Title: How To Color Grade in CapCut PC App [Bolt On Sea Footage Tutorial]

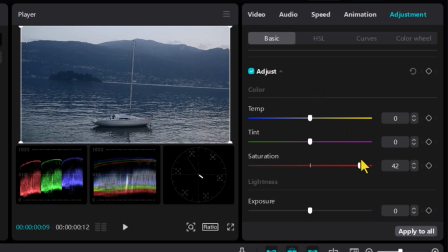So now if I decide to take the saturation down, watch this now. It's going to reduce, and it can totally get it out, so you have a white and black. But I want that saturation there, I want that blue sky.
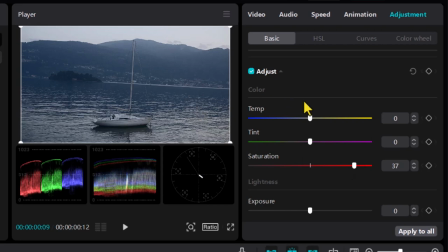As you can see, it's just showing us a warm look, so I'm cranking up the saturation. Usually you can actually, if you want that cinematic look, temperature, you can lift the temperature so you have that cinematic look.
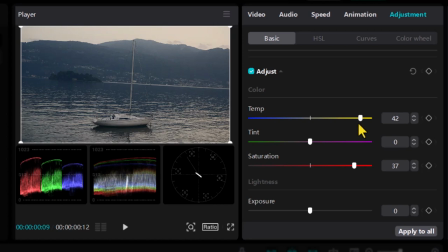As you can see, so you have that cinematic look, which is perfect. Just remember, whatever you do, watch this, you don't want it to be overboard, you just want it to be close. And here we have it like so.
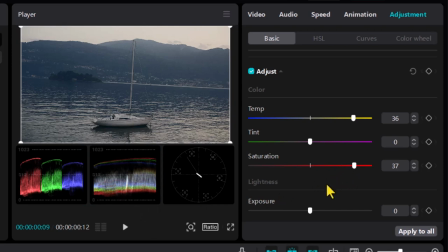So now I can go on to exposure and reduce and just play with contrast, play with shadows again over here. You know, just work on exposure.
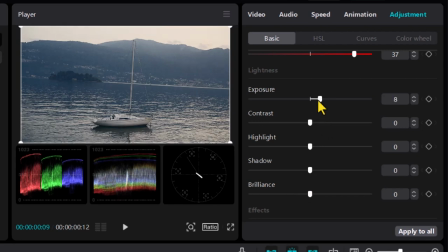I can increase the exposure if I want to. A bit the contrast. You know, you can see with the contrast, you tend to see things clearly. So I can just do that. Okay. Can just do that.
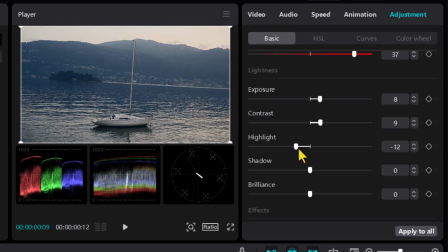Highlight, I can reduce the highlights if I want, or increase if I want.
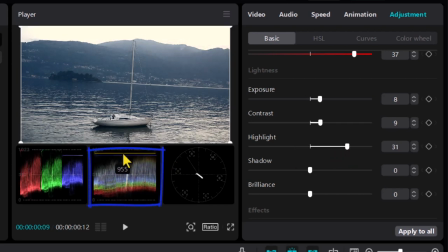But look at how when I increase the highlight, you can see it's overexposed now. So I don't want that. I don't want that. I want it just below, like so.
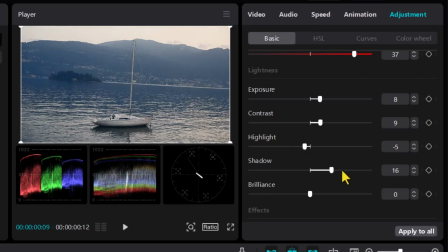Okay. For the shadow, same thing. If I overdo it, it's overexposed. So depending on the kind of, if you want it to be a cool looking, then you can leave it that way.
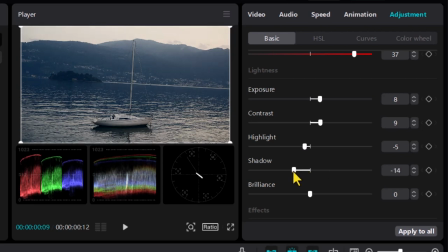If you want it to be more of an evening cinematic feel, then you can do it just the way I'm doing it. You can just whatever feel you want to get, then you can. As you can see, I'm just trying to get it there, give it a cinematic look.
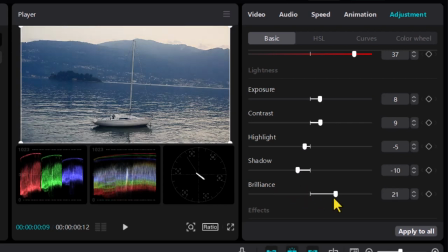This to me does not really, as you can see, just giving it a whiter or more look.
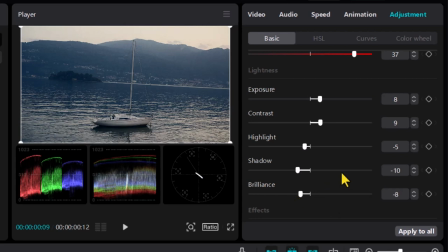So we have it there. Please follow me to the end. We are almost done. You can decide to add vignette sharpening. I usually don't. As you can see, the sharpening, what it's doing is trying to just give you more highlight on the water.
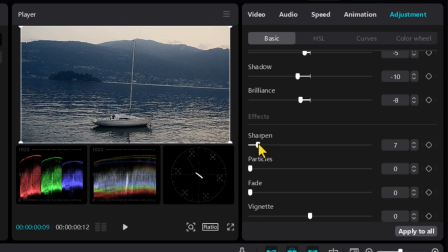So you can just do that a little. Don't overdo it. You see it damages the image. So you can just do that a little. Alright. Particles, that particles is more like grain. When you hear grain in color grading, that's what particles is.
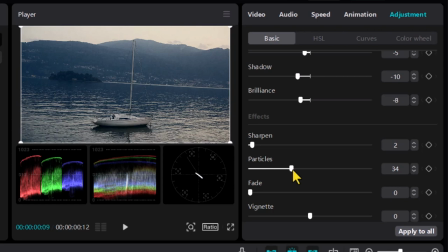So it puts particles, as you can see. Look at the image again. If I reduce that to zero, you'll see no particles. But then if I increase it, you have particles. So it depending on what you're looking for, but for me, I don't want particles.
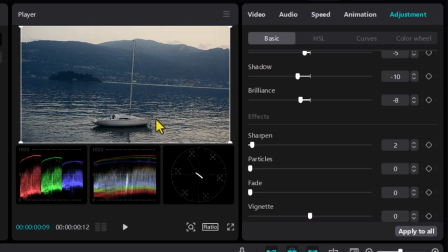Vignette, if you want the focus to be on this boat, maybe the action is going on around this boat, then taking this to your right to give you that dark vignette. But if you take it to your left, it gives you the white vignette. As you can see, the edges are white. I don't want the white vignette.
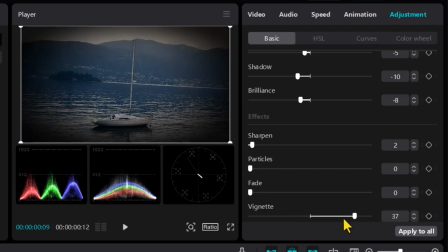You can take the dark one. As you can see, you can make it like that, or you can just give it a little vignette.
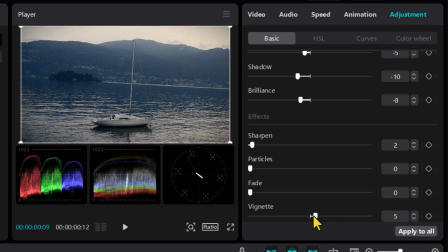It's not all the time you need to use it, but if you want to use it to just place focus on a particular thing, then you can do that and just leave them the way it is. Okay, sorry about that. And now you can then go over to your early edge and just change colors around.